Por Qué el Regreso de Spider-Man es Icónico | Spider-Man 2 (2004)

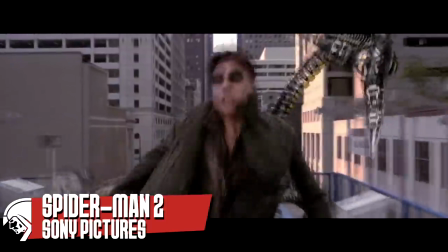La escena del tren en Spider-Man 2 se comenta mucho en internet,
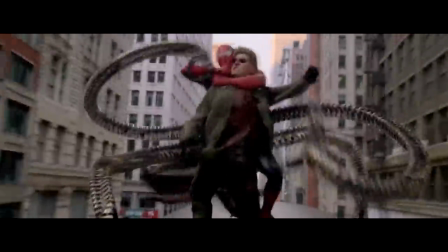y con justa razón, cuenta con varios de los momentos más memorables en el cine de superhéroes.
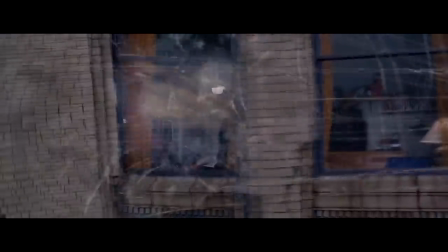Sin embargo, hoy quiero hablar de otro detalle que no he visto mucho allá afuera, y es el cómo se prepara este momento para funcionar tan bien,
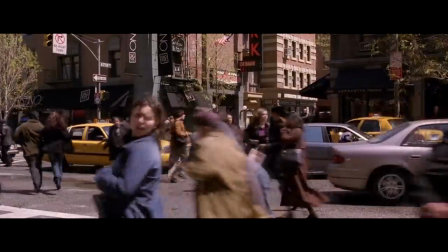en especial por el gran trabajo que tiene todo lo previo de la pelea.
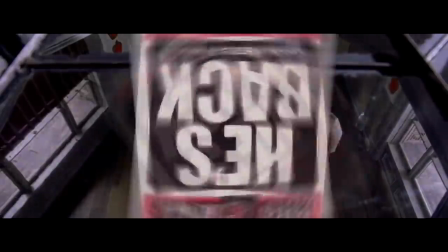El regreso del Hombre Araña, el balanceo con la música de Danny Elfman y nuestro héroe reventando el periódico con la leyenda El Abuelto.
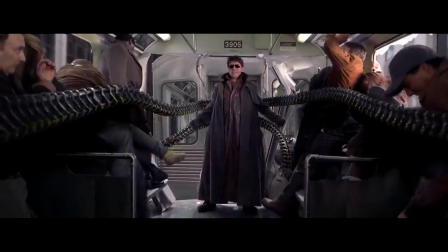¿Y por qué no hablemos del tren en sí para no desaprovechar la oportunidad?
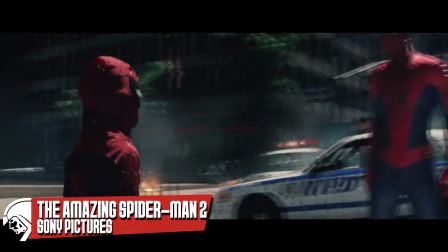Es inevitable comparar esta con la escena del regreso en The Amazing Spider-Man 2.
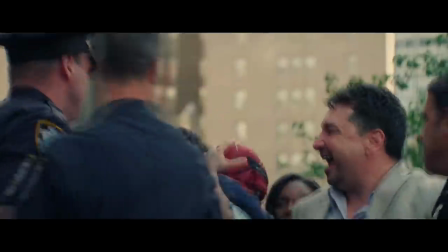Y es que ambas tienen mucha fuerza por hablar de un hombre caído que se levanta para pelear.
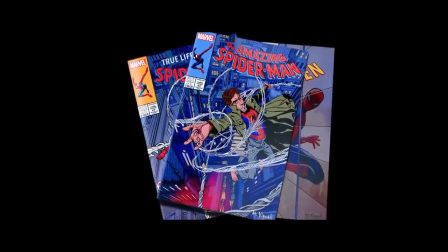Mensaje que en los últimos años ha representado mucho al Hombre Araña En especial por la cinta animada Into the Spider-Verse Sin embargo,
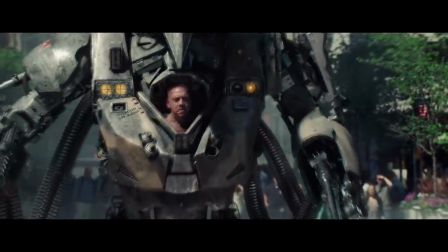pienso que mientras Mark Webb no prepara ese momento De forma que no sentimos ni notamos
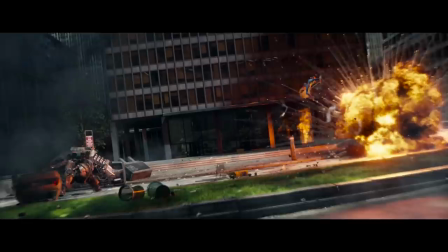Las repercusiones de la ausencia del arácnido en la ciudad Salvo un comentario breve en
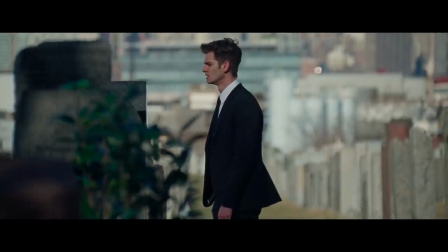las noticias y la aparición de Rhino Y sí, se comprende que la muerte de Gwen era algo fuerte En especial por el foco que había en la relación dentro de la
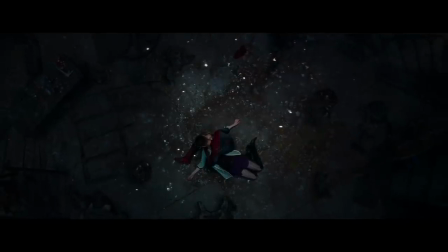historia Es un gran detonante para renunciar y habría sido genial que la cinta terminara ahí,
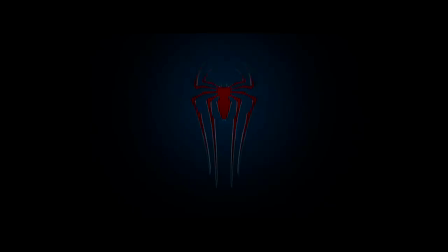con un arácnido derrotado y un futuro incierto, para que en la tercera se abordara su regreso con más calma,
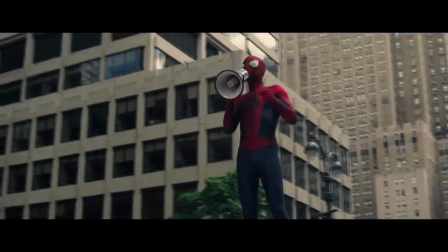algo parecido a lo que hicieron en The Dark Knight Rises. En cambio, lo vemos haciendo bromas a los 10 minutos de verlo llorar.
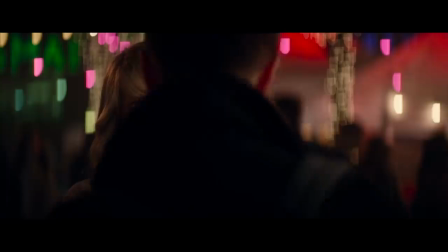Dentro de su mundo pasaron meses, pero para nosotros, un par de minutos.
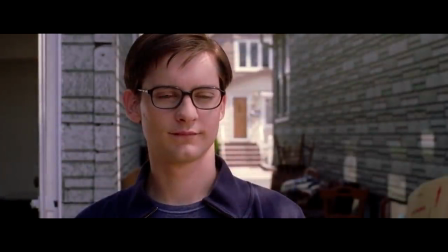En la de Sam Raimi trabajan este proceso dentro de toda la historia.
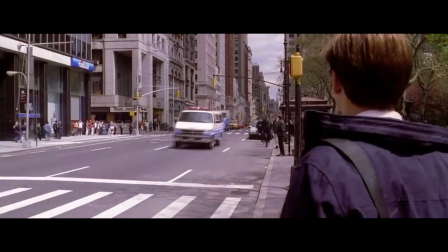Se nos muestra en numerosas ocasiones como el crimen continuó, y Peter pasa de él, a veces sin remordimiento, y en otras con carga de conciencia.
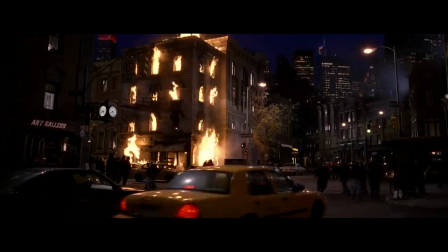desencadenando aquella escena del incendio donde notamos que él ya no tiene la
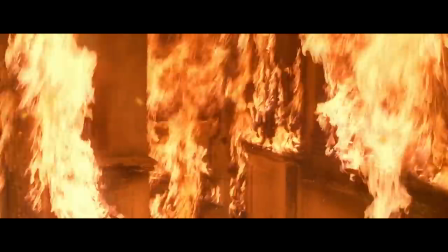obligación pero quiere ayudar a la gente aun cuando su vida está en riesgo al
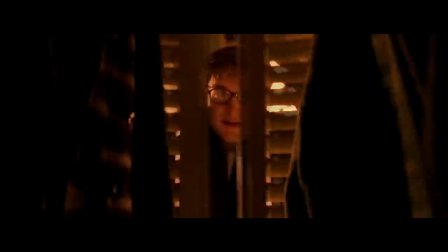no contar con sus poderes entremos de lleno en spider-man 2
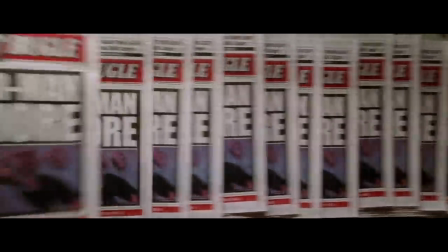pues la película cuenta con un gran tramo sin spider-man de modo que no
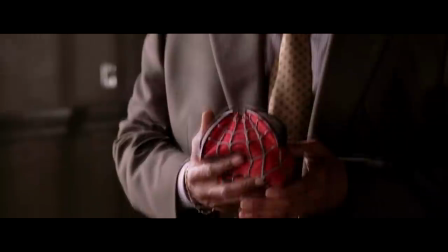solo la ciudad nota su ausencia el espectador también aprovechando
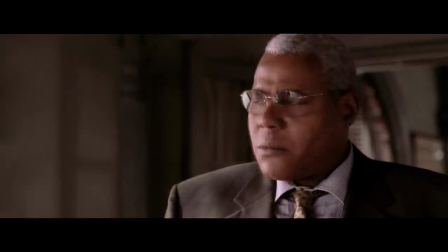ese tiempo para que el protagonista se descubra a sí mismo y pueda levantarse para luchar.
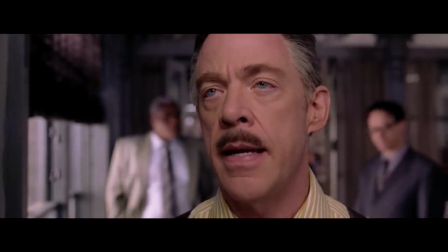Esto es tan fuerte que hasta JJ Jameson se da cuenta de su error al molestar al cabeza de Red por tanto tiempo.
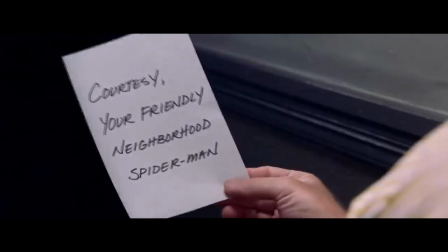Lástima que no le duró mucho el gusto. Y saben, parece que esta escena cobra más sentido cuando miras la versión extendida, donde nos damos cuenta de que Jameson usaba el traje en secreto para sentirse como un superhéroe.
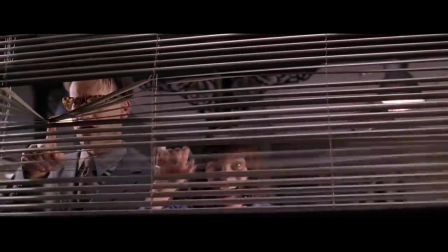De ese modo, el diálogo de robó mi traje cobra otro significado.
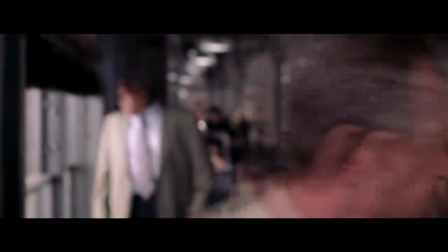Eh, yo también me molestaría si me hicieran lo mismo En fin, cierro el paréntesis En total,
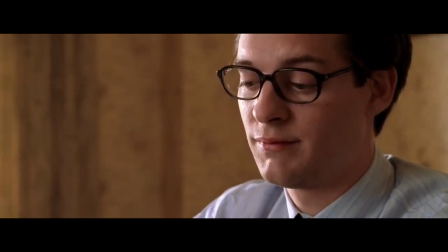la película tiene 30 minutos sin el arácnido Mismos que no pierden el tiempo y nos exponen a
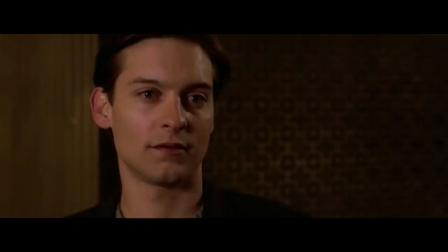Peter afrontando lo bueno de su nueva vida y lo malo también Y es tiempo que se aprovecha para desarrollar
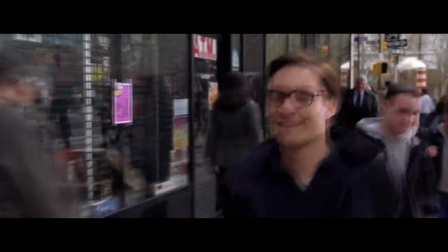en totalidad su personaje Observándolo en nuevas situaciones cotidianas Donde poco a poco se da cuenta que el problema de su desequilibrio
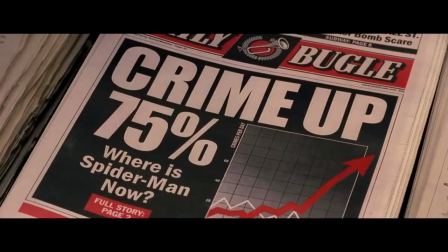no era el hombre araña Era Peter Parker que no afrontaba sus responsabilidades,
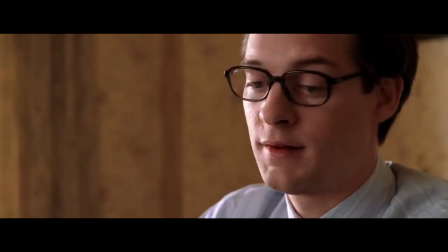evadía los problemas en vez de afrontarlos y muchas otras cosas más No es hasta
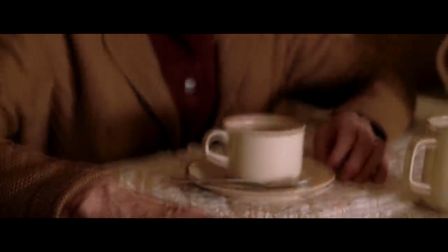que le revela a la tía May la verdad sobre la muerte del tío Ben y su implicación en la misma
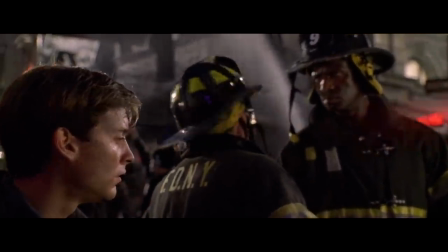Entra en el incendio y casi muere por salvar a una niña pequeña para posteriormente darse cuenta de que alguien más quedó atrapado y murió en el incendio Y
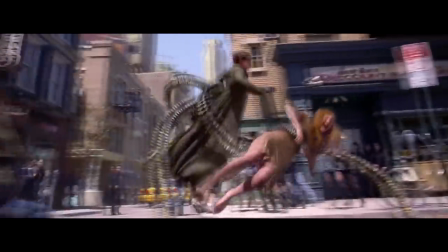más tarde ver a Mary Jane en peligro que se percata que el superhéroe es parte de su ser y lo acepta en su totalidad Es
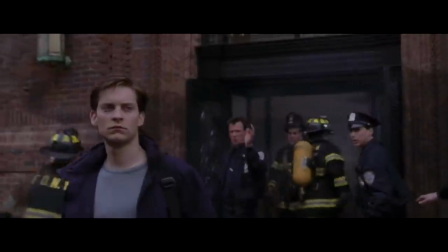todo un arco de personaje presentado con problemáticas que vivimos todos los espectadores Falta de dinero,
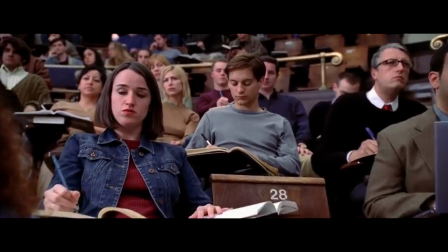no poder controlar nuestra vida emocional y muchas otras cosas En especial porque, no sé,
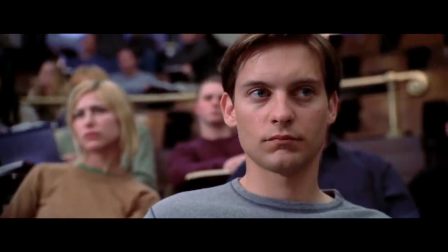quizá me siento identificado con la parte universitaria del personaje Por lo que tener un punto en el que quieras mandar todo la goma
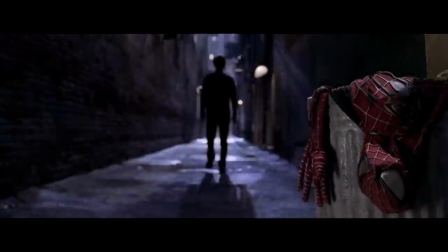Créanme que no está tan alejado de la realidad Así que este proceso se entiende en su totalidad
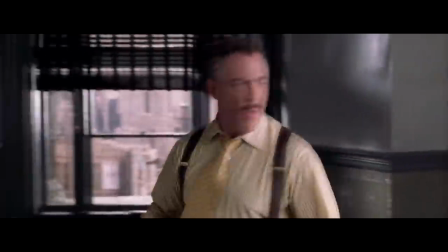Regresando al momento en el que este decide volver si bien no soy tan fan del cómo montan la escena de Jameson dándose cuenta de que el traje ya no está, pues me parece que la oficina tiene acercamientos y alejamientos muy bruscos,
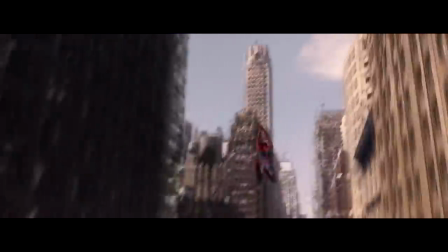esa transición del periódico estampándose en la pantalla y el Hombre Araña rompiéndolo, me parece gloriosa.
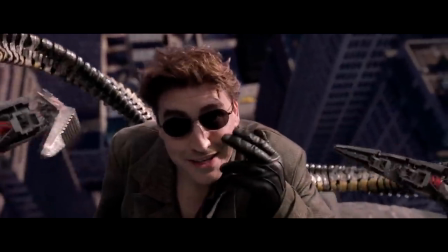Además del soundtrack del siempre confiable Danny Elfman, que reproduce el tema His Back,
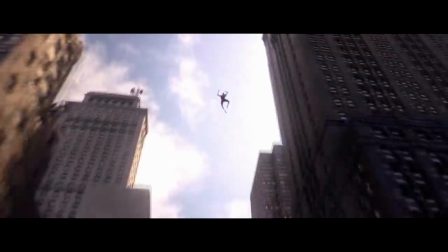acompañado de una escena de balanceo donde nos percatamos que el Hombre Araña se mueve con más velocidad y hasta ferocidad,
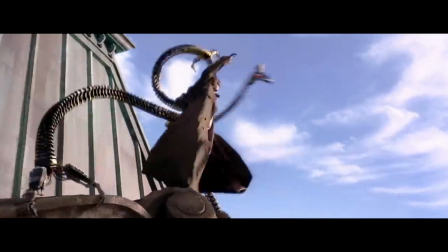decidido a encarar al Doctor Octopus que tiene secuestrado a su muchacha.
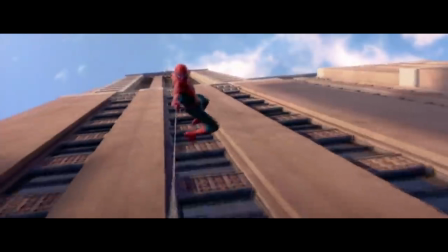Eso dentro de la historia,
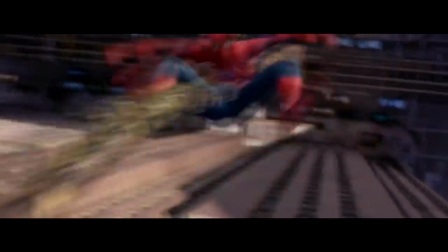pero también significa que para el espectador es ver al Hombre Araña por primera vez en 30 minutos, lo cual no es cualquier cosa.
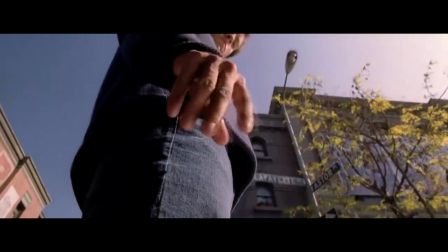La preparación y detonación de esta escena es simplemente perfecta.
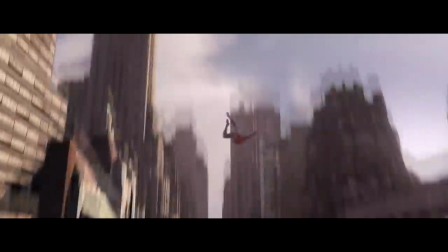Sin olvidar esa otra transición con los lentes, gloriosa donde miramos la perspectiva del letal villano esperando a su rival.
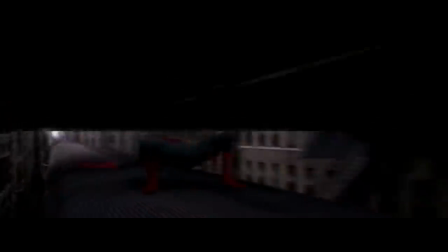En la batalla de la torre y la del tren hay otro detalle, y es que vemos a un Spider-Man más agresivo que en la película anterior y la primera batalla con el Doc.
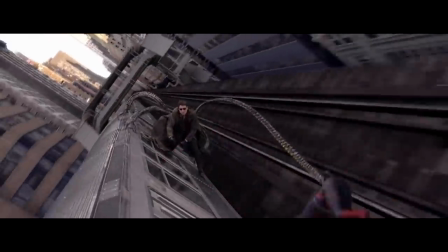Lo cual no es casualidad, pues al tener un periodo de calma tan grande,
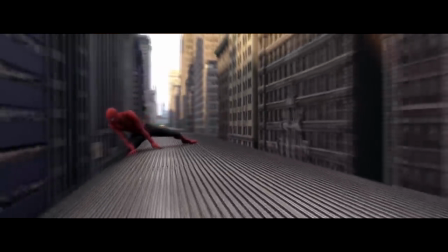Raimi usa ese combate para despertar al espectador y qué forma de hacerlo.
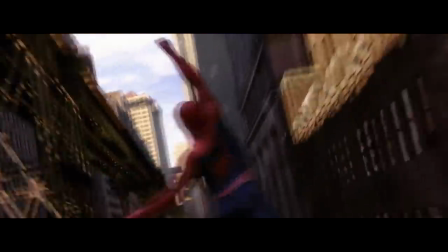Esta es una batalla icónica porque en ningún momento se deja claro cuál de las dos partes lleva la ventaja,
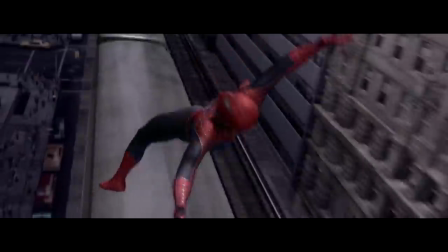pues todos los golpes de Ox son contrastados sin problema, mientras que Spidey recibe todo tipo de madrazos.
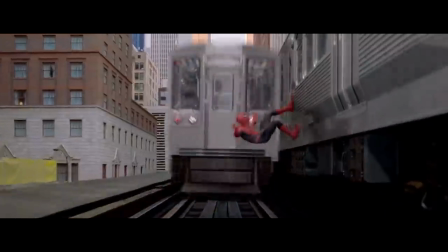Acá recomiendo mirar la versión extendida, pues Octopus estrella al hombre araña contra un tren en sentido contrario y este sigue luchando como si nada.
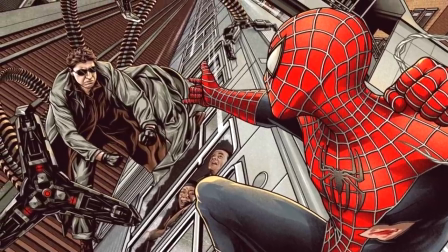No creo ser el único al que se le enchina la piel al ver ese momento.
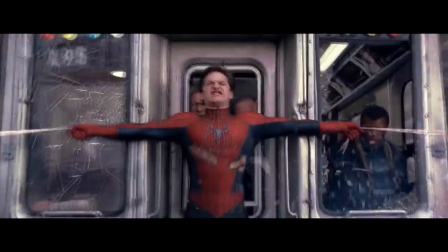Posteriormente tenemos la detención del tren, que claramente le cuesta mucho trabajo, dejando noqueado al superhéroe.
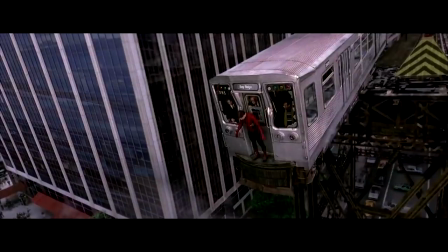Quiero parar en este momento específico,
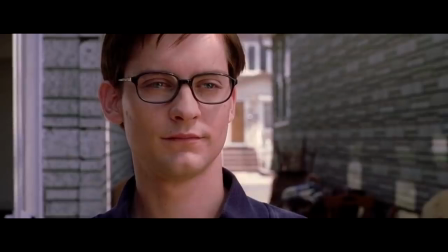pues no solo es una respuesta a lo presentado con anterioridad en la misma película, sino también a la primera.
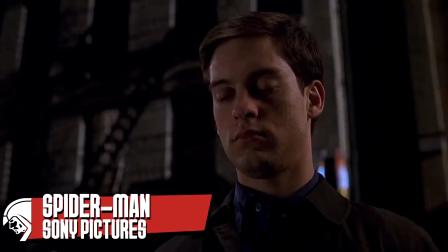¿Recuerdan el diálogo del Duende Verde?
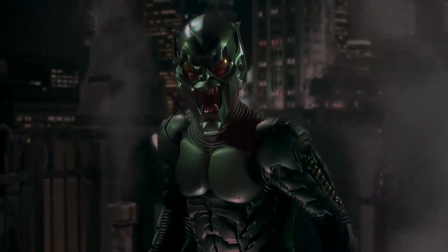No es que en la primera película lo dejaran en el aire,
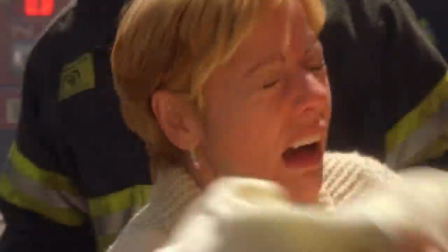de hecho allá tuvimos un momento corto donde una mujer agradece al héroe por salvar a su bebé y un policía dejándolo hacer su trabajo para salvar vidas.
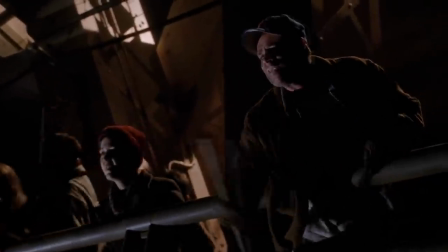Y claro, el puente donde vemos a los ciudadanos evitando que el Green Goblin lo asesine.
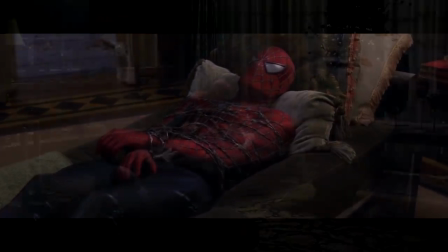Funciona. Pero por lo visto, a Raimi le gustaba que tanto la secuela como la tercera entrega tuvieran paralelismos y referencias a la primera.
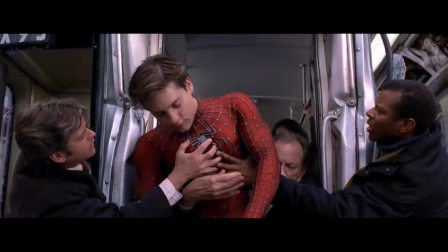¿Por qué? No tengo la menor idea. Por lo que yo interpretaría que los ciudadanos levantando en hombros a Peter es más bien
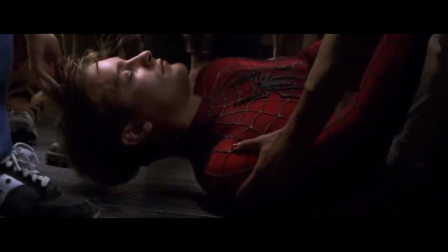una respuesta contundente a la equivocada idea del Duende Verde y su forma de ver el mundo.